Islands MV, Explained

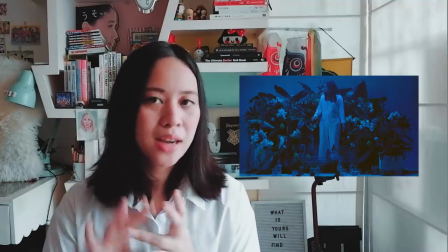460s
This is the beginning of all the blues there are no more pinks no more contrasting colors it's just blue and for me that symbolizes a moment of
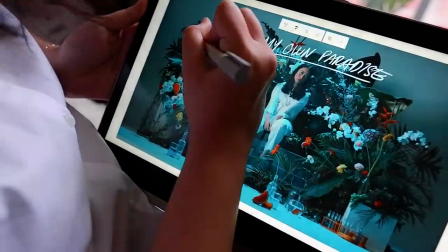469s
peace and clarity and you can see that through the scenes around me as well the island isn't just an island with leaves but it is full
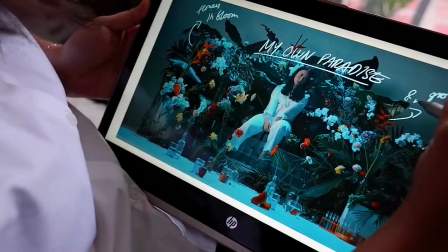478s
of flowers having life after a destructive and
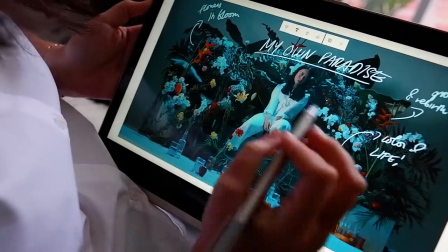482s
very bad experience or situation we
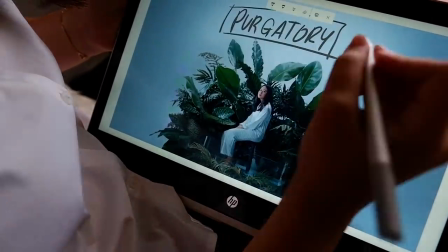488s
were very intentional with our color choices we start with the white it's the present and it's the The state of rumination,
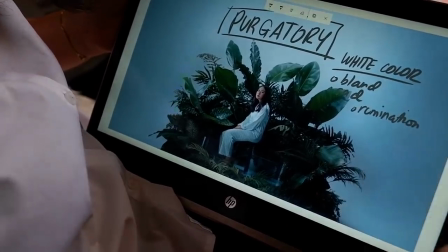495s
the state of mulling things over, thinking about everything, and just thinking about how to move forward.
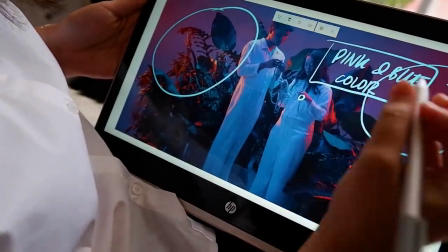500s
Next we have pinks and blues. The very intense and contrasting colors represent emotions, strong feelings about each other.
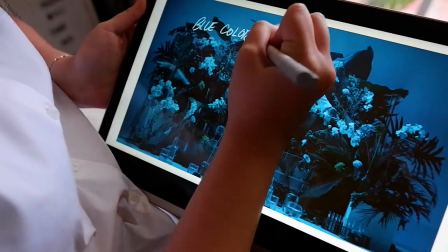509s
Kind of a flashback of some sort. The final scenes are the blue flush,
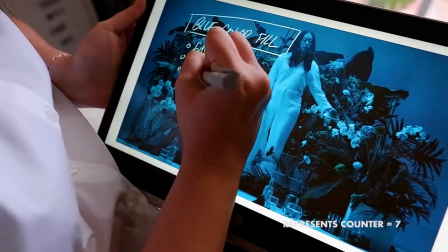514s
and it just to me represents peace and growth and harmony and acceptance.
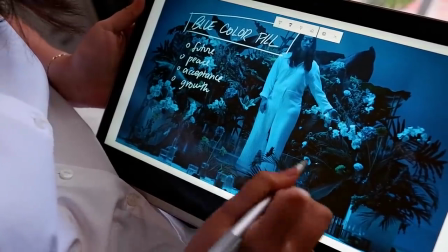521s
In the last shot, you will see that the aquarium that I'm in has water but it's not filled up to the brim.
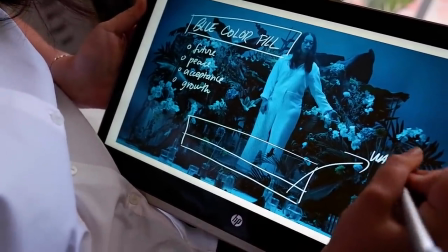526s
It's just only in the middle and I think it's up to the viewer to see whether it is half empty or half full.
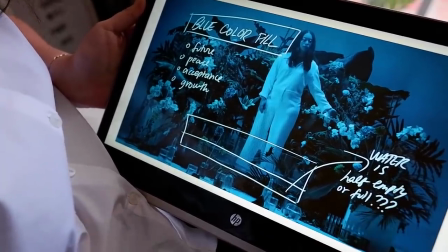533s
Whether you think that throughout all my experiences there has been change for the better or not. There are a couple of other easter eggs in this whole scene. aside from the corn and the whistle there's also a watermelon which is an icon or imagery
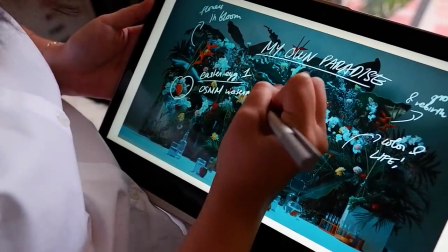551s
that we use for of sound mind and memory which was my ep last 2017 and it's just kind of there you don't really notice it because it's all blue but it's nice to know that it's there the
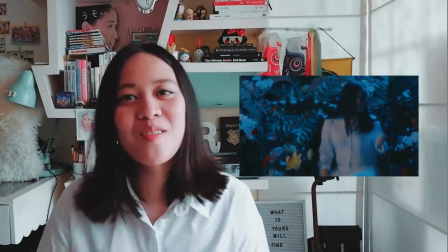566s
final scene is one of my favorites it's just me posing with the flowers that have grown right beside me
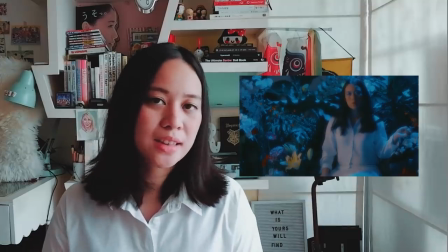575s
and i think that it's a beautiful final scene because it means that i have grown with them. it's been a long time since the island has been left bare and having all these flowers means that it's a journey to get from being so empty to
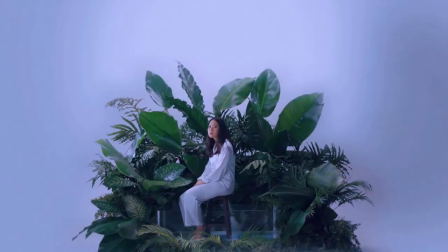593s
being in full growth and full acceptance. we start the video with the establishing shot of being in an island in isolation and if you compare it side by side
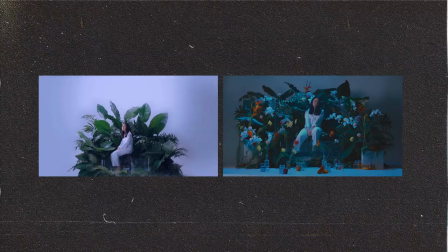603s
to the final shot of the video it's sort of the same but now everything's in full color and with flowers there's growth there's love there's life that's
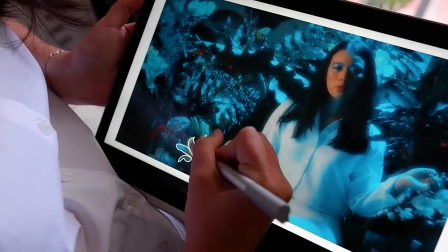613s
like a perfect juxtaposition from beginning to end flowers take a long time to grow and i
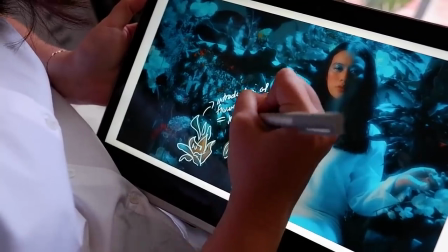618s
think that that's also how you are when you're trying
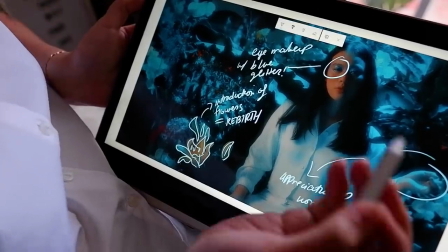622s
to forget or move past something that's really terrible it acknowledges that it takes time
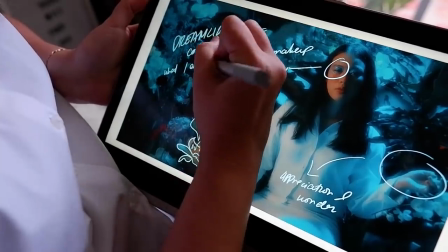627s
and when you do grow and get out of everything it's gonna be beautiful and worth it